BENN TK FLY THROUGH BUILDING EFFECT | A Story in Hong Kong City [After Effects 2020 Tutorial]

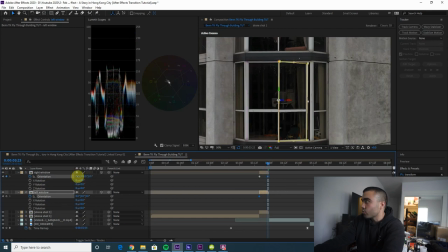(8:26)
Then go to the last keyframe and rotate them the way that we want them to open, and they're going to be open like that, but now we need to move them over so they're like actually attached to the windowsill.
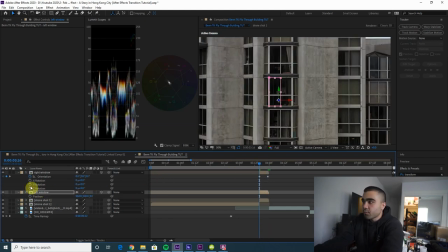(8:39)
So go back to the first keyframe, press P to open up your position keyframes,
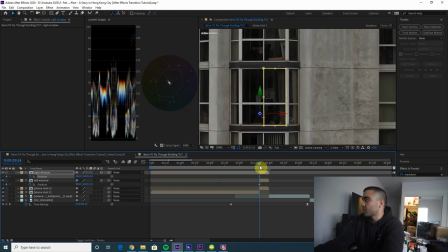(8:44)
then we're going to animate the position of these windows throughout the entire clip.
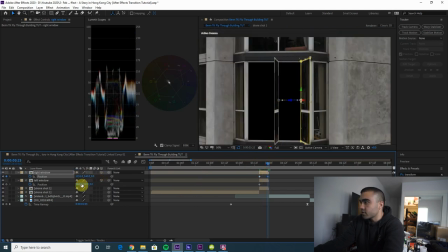(8:49)
So let's bring this one out here so it's still attached to the windowsill, and then we'll bring the left one out here.
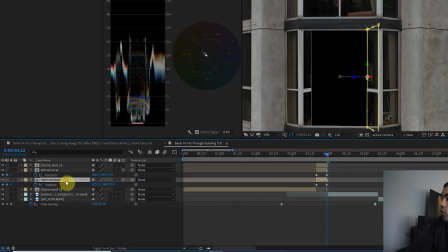(8:56)
And we're actually gonna bring these down below the window hole so that it looks like we're opening into the actual apartment,
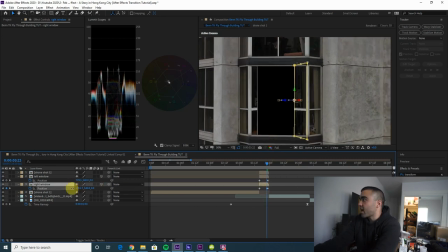(9:04)
and then just go through and keyframe those positions. I actually have a more detailed tutorial on this. I will put a card on the screen. I'm kind of going through this really fast,
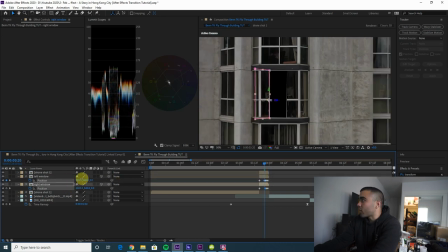(9:15)
but I did a tutorial on how to do a hyperlapse through a door transition that Benn TK does all the time in his videos, and a lot of other people use it as well. Matt Como for one. Check out that tutorial if I'm going a little too fast during this segment.
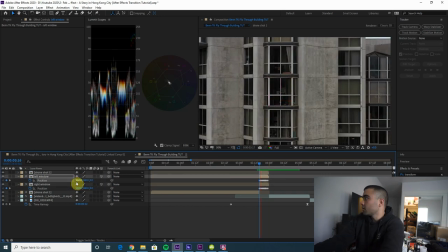(9:30) ADHD is a social experiment. Who pay attention the most when they're hearing it?
Boom, now we have our opening windows.
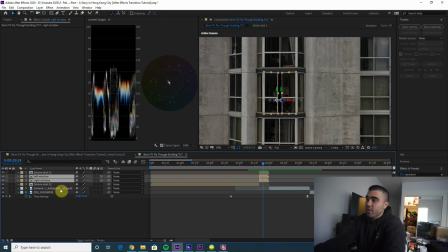(9:35)
These window masks though look a little rough, so let's add some feathers. Select them both, press F, add some mask feather. I think 25 should be enough. There we go, that looks pretty good.
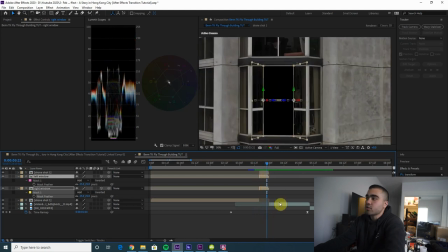(9:45)
So now we have our opening windows, but it's black space behind there, so we wanna drag our hallway clip to be underneath the windows opening.
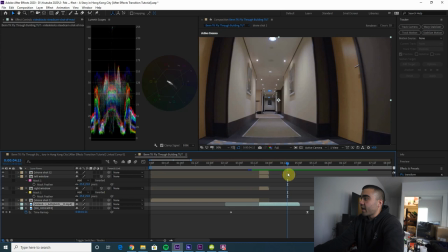(9:54)
So there we go, we're straight into the hallway now. And now we just need to come out of the other side of the building.
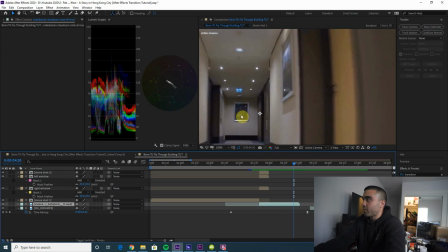(10:01)
So we need to cut a hole where this little frame is on this clip.
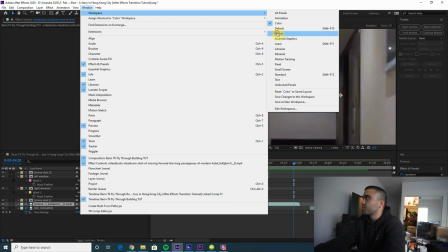(10:05)
Let's actually switch to the effects workspace because this color stuff is annoying.
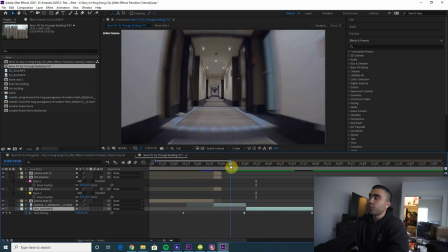(10:11)
So now in order to go through that little picture frame that we're gonna make into a window, we need to first mask that out.
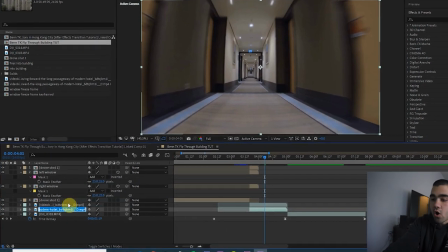(10:18)
So let's duplicate our hallway clip. Let's actually rename it hallway so as to not be confusing.
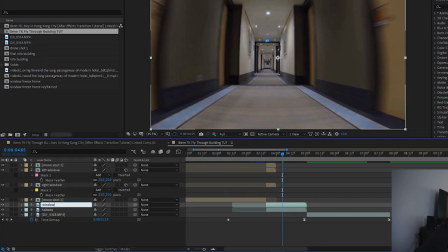(10:24)
And then actually let's make this second clip named window. All we need to do is go to that last keyframe there,
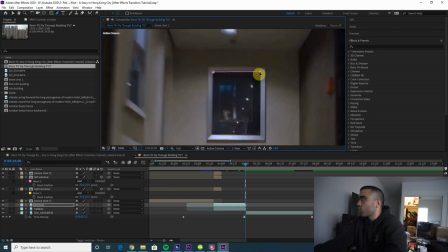(10:31)
cut a hole in that picture frame where we want our window to be, and then press M, and we're going to right click mask one, track mask, and we're gonna track it backwards.
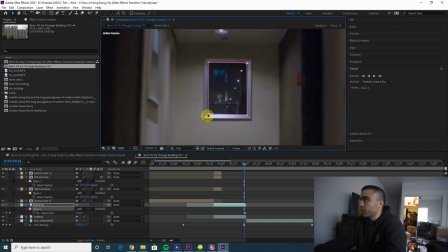(10:43)
And if it starts to get ugly, you just have to manually go through and readjust that and just keep tracking that mask.
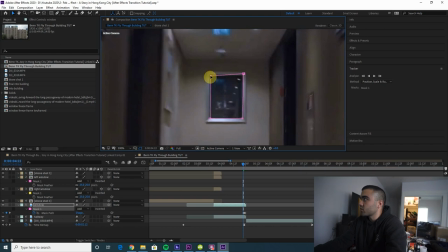(10:50)
Jeez, the tracker's not gonna cooperate today, so we're gonna have to do a little manual masking here.
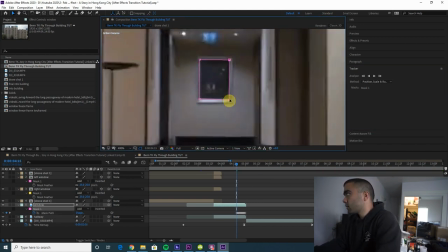(10:55) I don't wear Prada, just bring me a white tee. I bust all my jealous, I still wear the Nikes. I roll with some hitters, I know you don't like me. I shit on you niggas, now bring me some wipes.
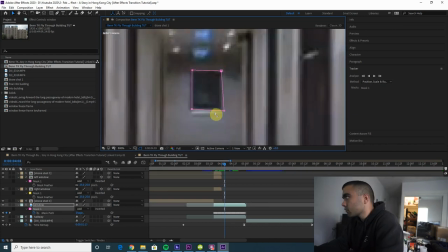(11:01) You think I'm a killer, well maybe I might be. I ain't got no feelings, I dare you to fight me. I swing with a limp, but I'm...
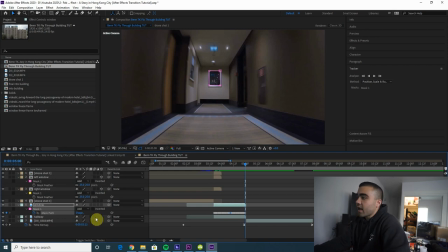(11:05)
Now that that's all masked out, we can change that into a subtraction mask.
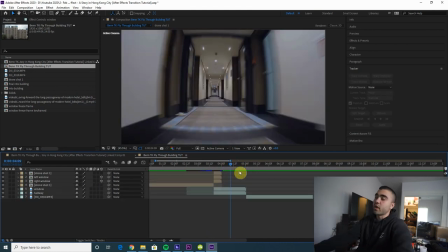(11:12)
Now there's a hole that we can fly through. It looks really dark in this clip, so we need to make it a little brighter so it looks like a window to the outside.
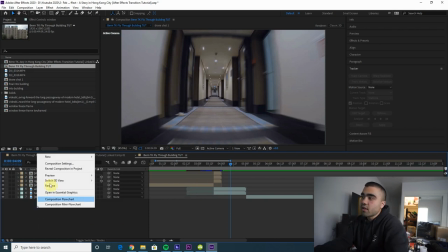(11:20)
So what I'm actually going to do is right click down here, press new, and create a white solid.
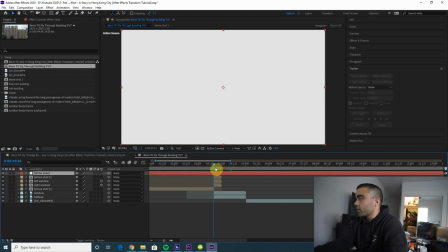(11:25)
So there's our white solid, and shorten it to be the length of the hallway clips. And then bring it between your window and the hallway and your hallway. Now it's gonna be within that window the entire time.
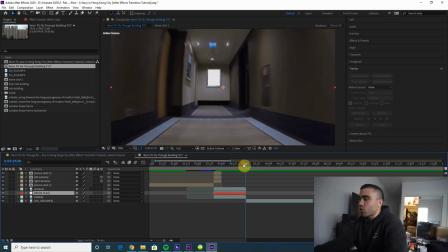(11:38)
But we don't want it to be quite that white, so let's tone down the opacity a bit. There we go, that looks pretty good.
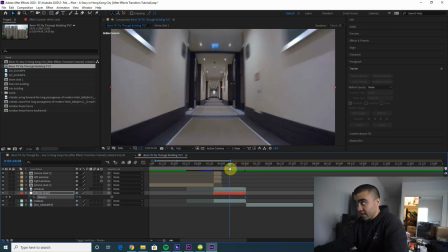(11:45)
And actually let's keyframe this so that it's not as bright at the beginning, because when you're further away from a light source, it just looks dimmer.
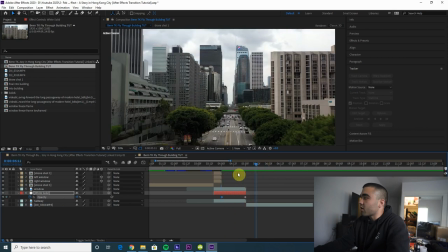(11:52)
So let's bring the opacity down a teeny bit. There we go. Now we have our window that we're flying through,
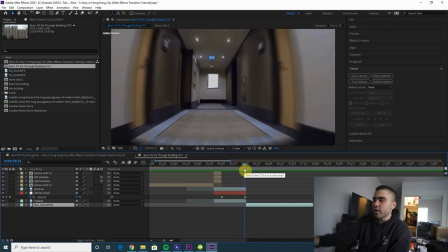(12:00)
but we can't actually see the buildings outside the window just yet, so we're gonna have to put that in ourselves.
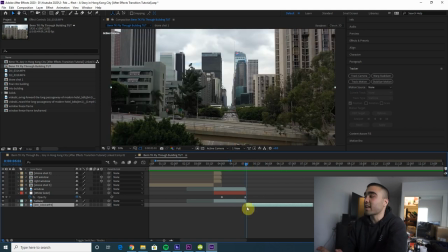(12:07)
So go to the first frame of your second drone shot. Let's name this drone shot 2.
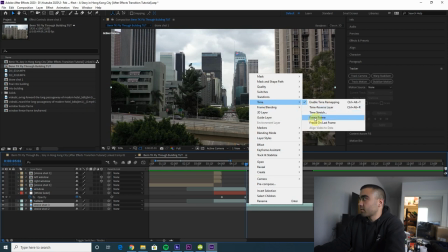(12:15)
Duplicate it and then freeze frame that first keyframe. Now this is just a freeze frame of that one frame.
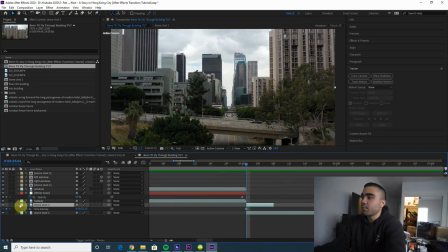(12:22)
So we're actually gonna shorten this and put it in between our white solid and hallway clips.
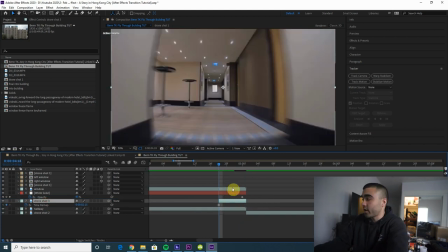(12:28)
Now the buildings are within the window. It'll just smooth out that transition a little more.
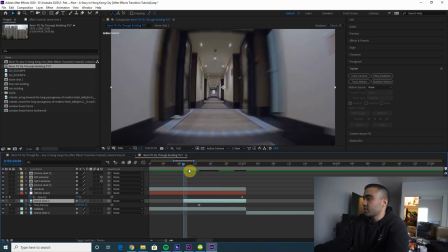(12:33)
So we need to lengthen that to however long we need it to be.